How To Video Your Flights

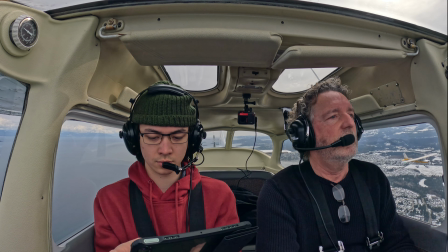248s
Of course, an iPad or other tablet can also be used,
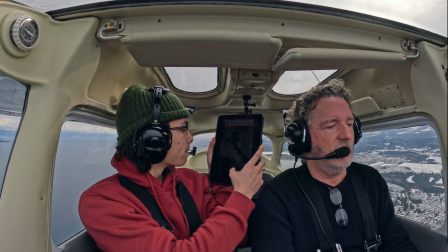253s
although they usually lack the wide variety of lenses available on mobile phones.
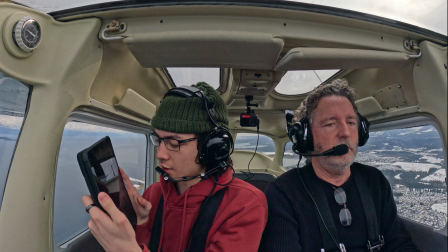258s
While they're a bit clumsy to use in a small cockpit, they can still produce great images.
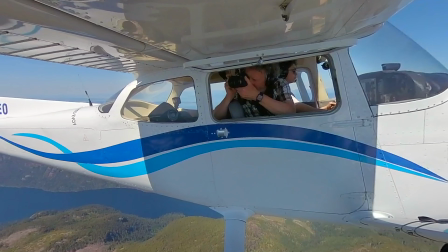264s
Mirrorless cameras allow you to zoom in to capture details in the landscape, as well as other aircraft when formation flying.
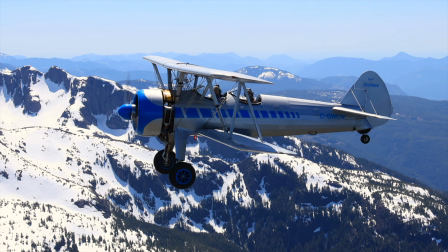272s
Many have in-body or lens-based image stabilization, which can help eliminate vibrations.
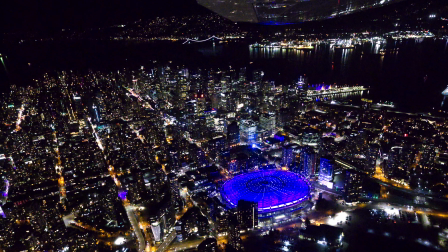280s
Their larger sensors, along with the ability to use extremely fast wide aperture lenses,
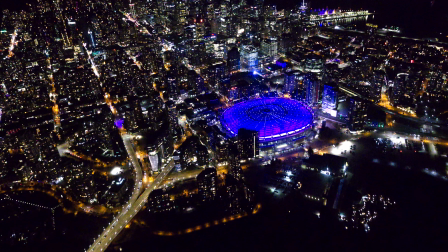286s
make them an excellent option for low light or nighttime flying.
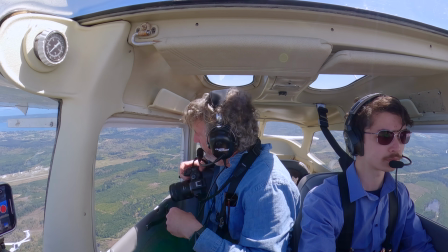290s
Of course, they're too big to be practical to mount on the aircraft, which limits them to handheld use by passengers or non-flying pilots.
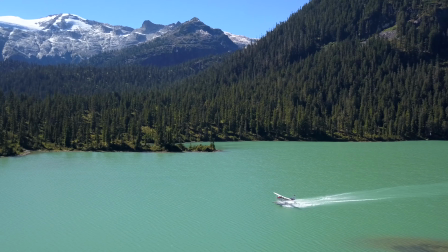300s
Finally, you can use drones to capture some very unique perspectives.
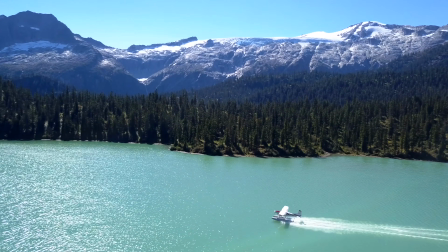305s
Of course, they're dangerous to use around airports and are often restricted from even taking off in these areas.
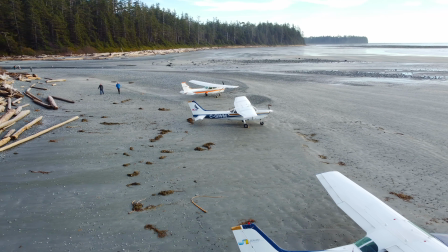312s
But when used in a remote area, along with careful coordination with the pilots of other aircraft,
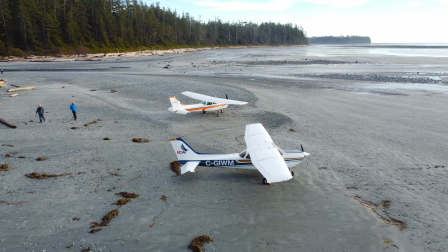319s
they can capture some amazing scenes.
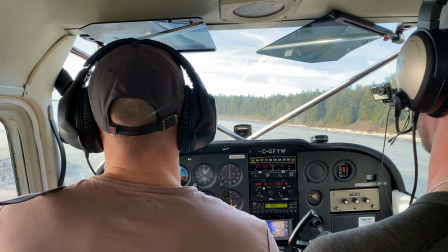322s
Remember, nothing is stopping you from using more than one of these camera types in your video, or even all of them.
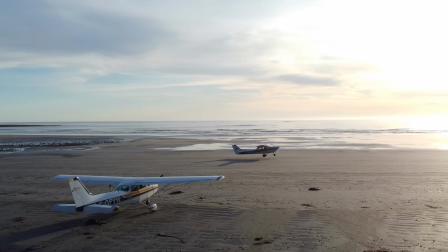330s
Having multiple views, both inside and out,
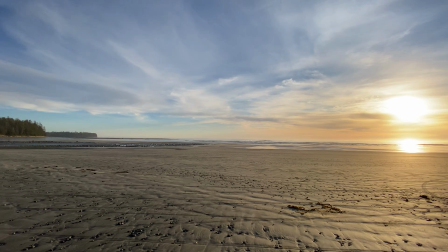334s
as well as some establishing shots that give an overview of the setting, can make your videos visually more interesting.
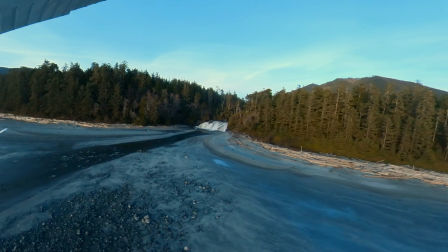342s
Cutting between the various views allows you to hide jump cuts and can imply the passage of time,
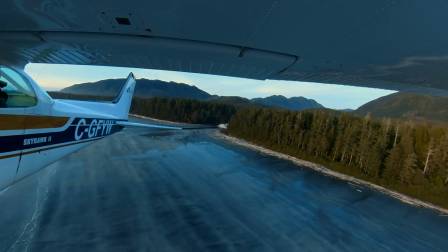348s
especially with time-lapse videos.
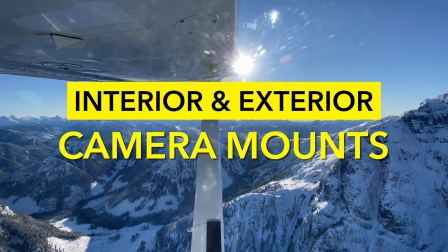351s
Okay, let's dig into the various camera mounting options, both inside and outside the aircraft.
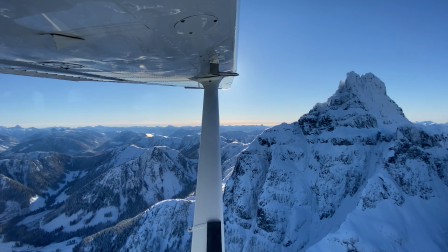358s
Before doing that, I want to stress that recording your flight should never compromise the safe operation of your aircraft.
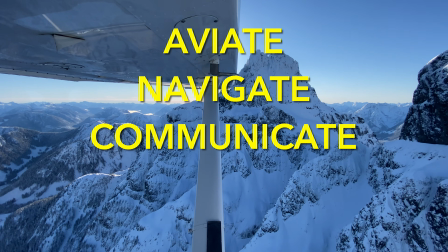366s
The old saying, aviate, navigate, communicate, does not mention generate content.
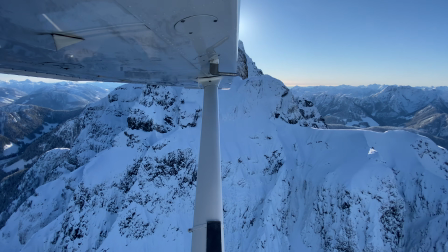375s
Always fly the airplane. With that out of the way, let's discuss mounting options.
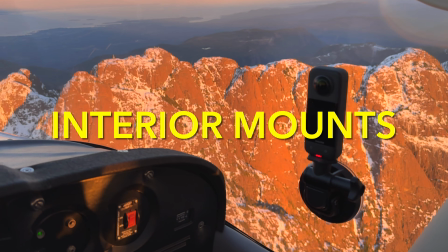381s
The most common way is to attach the camera to the window of the plane with a suction cup mount.
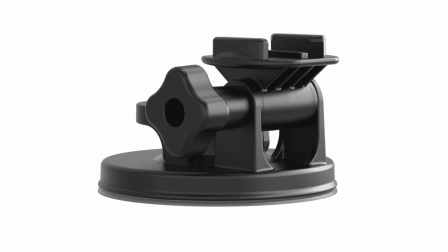388s
Some brands I've used include GoPro, Ram, and Panavice.
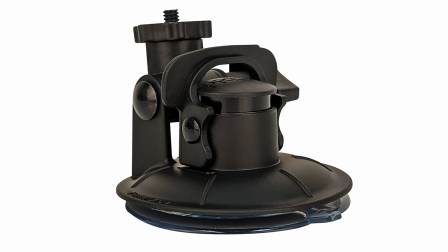395s
They all rely on a difference in air pressure to work. Of course, as we all learned in ground school,
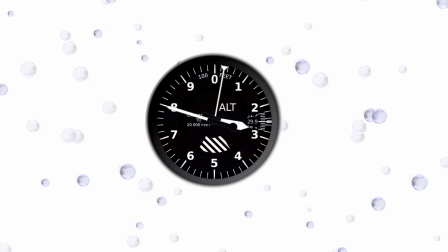401s
the air pressure in the cockpit will vary depending on the altitude you're flying at, as well as the ambient air temperature.
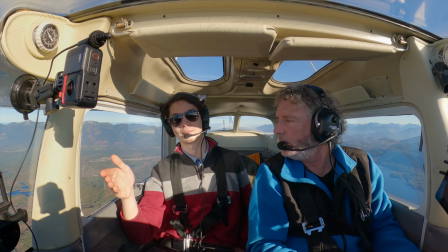410s
This change in air pressure can cause cheap suction cup mounts to fail.
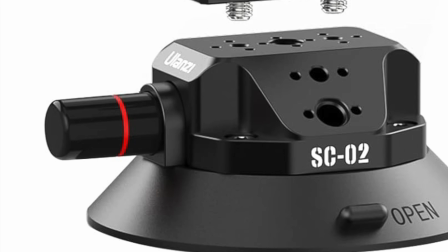415s
Some designs feature a small pump with a handy reference line that shows if you need to top up the suction.
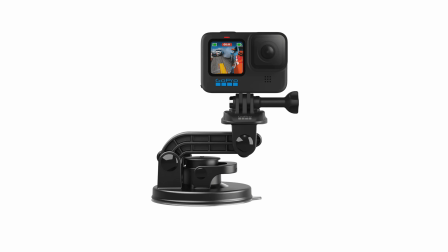423s
Various versions allow you to mount just about any type of camera, including GoPro finger or buckle mounts,
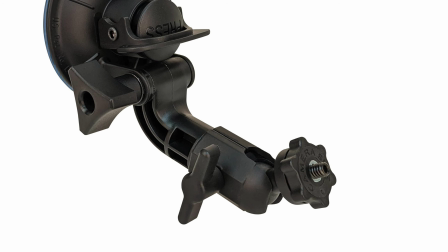431s
standard 1/4 20 threaded tripod screws, and adjustable mobile phone brackets.
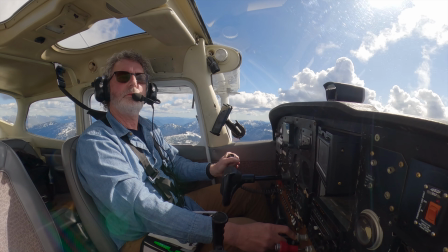438s
Depending on how you face the camera, you can capture either the interior of the cockpit or the exterior view out the window.
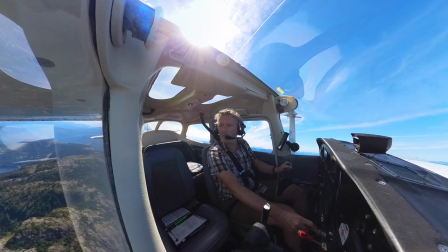446s
Of course, with a 360 camera, you can capture both these views at the same time.
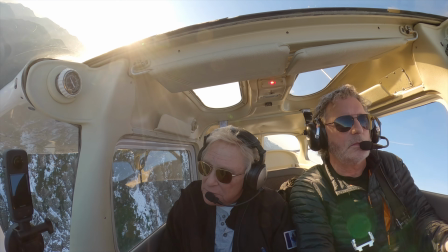452s
For a more straight-on view, you can use a clip mount on the lip of the glare shield.
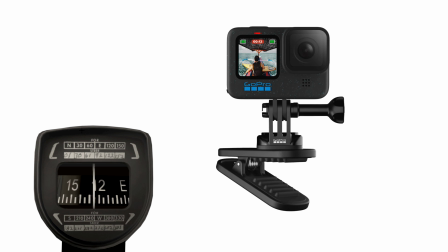458s
GoPro makes a nice version, but it has a built-in magnet that's strong enough to seriously mess up the compass.
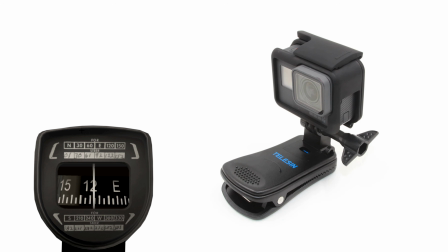466s
I use a cheap third-party knockoff that seems to work well, and it lacks the magnet.
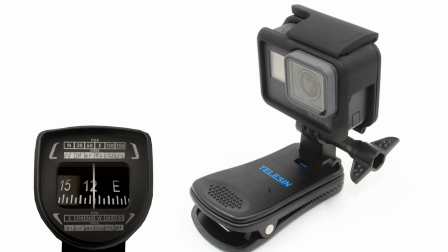472s
It comes standard with GoPro fingers, but you can adapt other mounts,
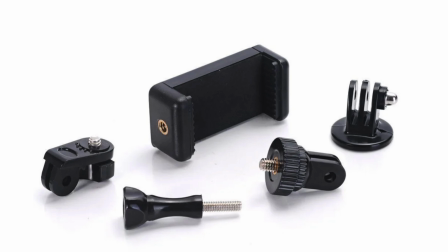477s
including 1/4 20 screw thread or a mobile phone mount.
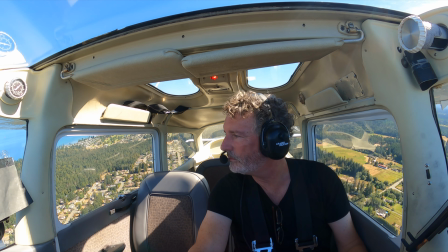482s
Again, you can capture interior and exterior views by simply turning the camera in each direction on the clip.
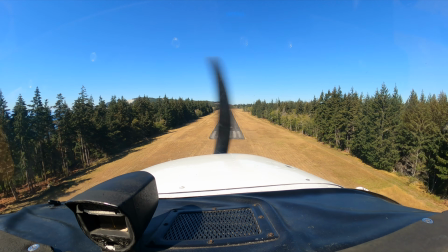490s
I'm not a big fan of this perspective for the exterior shots because it tends to include so much of the cowling.